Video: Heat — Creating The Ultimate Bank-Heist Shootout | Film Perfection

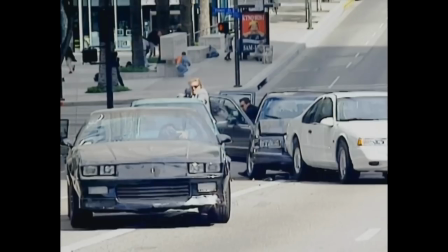We used 800 to a thousand rounds per take.
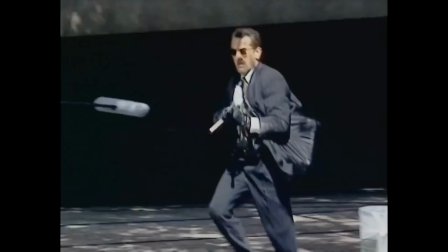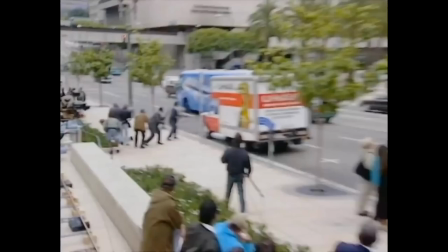notice how the gunshots linger in the air notice how they echo very differently based on where they're shot from as the guy from sicario would tell you those
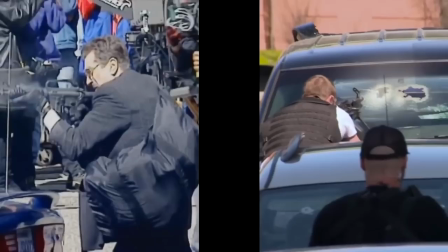aren't firecrackers and no matter the technology you have at your disposal you can't recreate that in post-production i won't say the gun sounds in
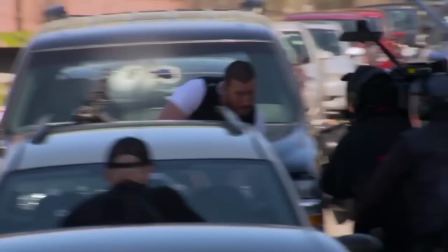den of thieves are post-production they did use blanks on that movie too so there is a chance most of that audio
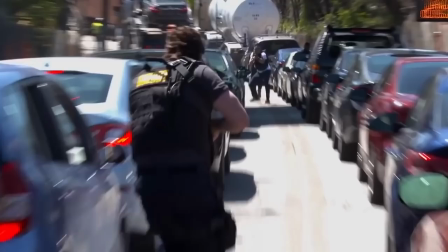is real as well but still it just isn't the same as in heat and the question then follows,
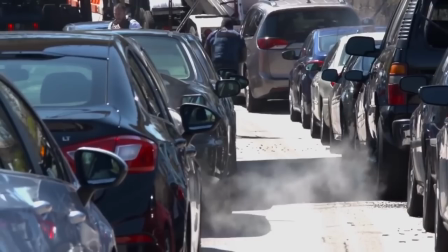why is that? Where does that difference of sound come from? In my opinion, there's a couple reasons for it.
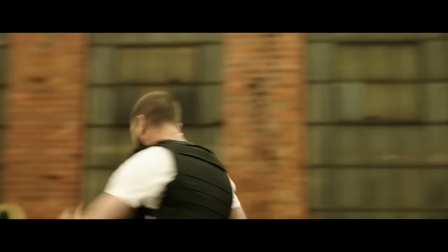One, there might have been some level of re-recording in post-production on Den of Thieves, because it is a modern Hollywood movie after all,
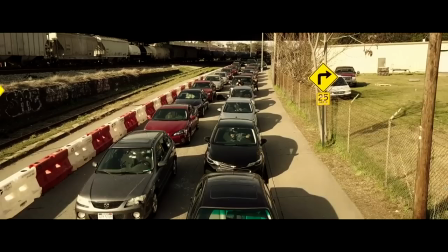and I don't think a modern Hollywood movie can sound as dirty and muffled as he does.
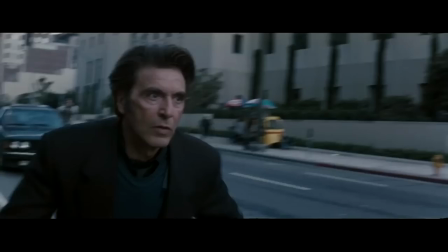But more importantly, I believe that the difference most of all comes down to location. As in,
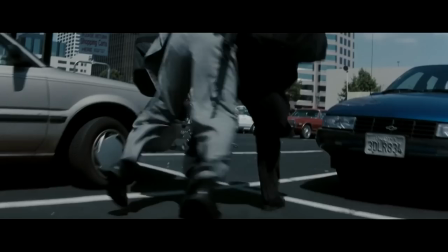the sound of a live gunfight will always be very different in a downtown street surrounded by
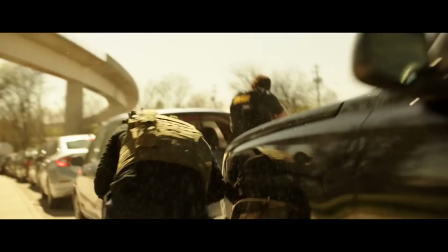window-heavy skyscrapers and a remote road far away from any tall buildings whatsoever.
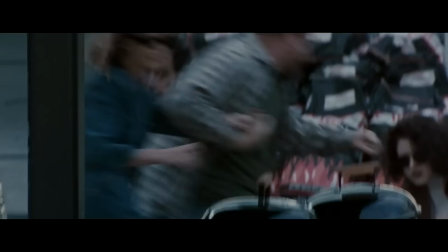That's just physics, I guess. In short, the sound of heat's shootout is the product of all the right pieces of the puzzle in all the right places.
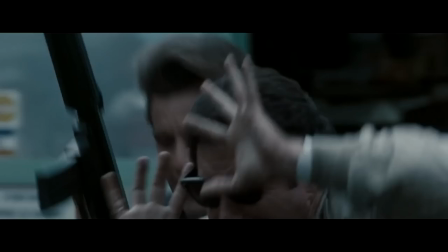It was recorded live on set with real live gunfire in the perfect location.
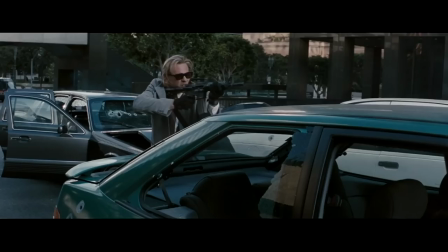And this, along with each of the earlier points we went through, results in one thing.
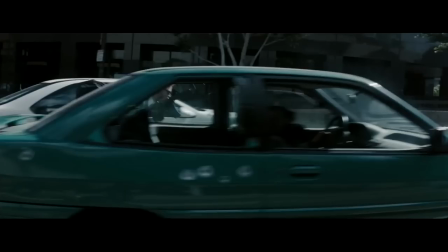A legendary shootout sequence that no other movie has ever managed to successfully recreate.
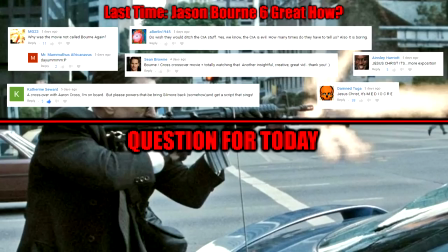Hope you enjoyed this one fellas and fellowrettes. At least for me, it's always nice to have a reason to return to this movie. Let me know your thoughts on the things discussed here today. And also, aside from heat, which movies have your favourite best shootout sequences? Comment below. Bye!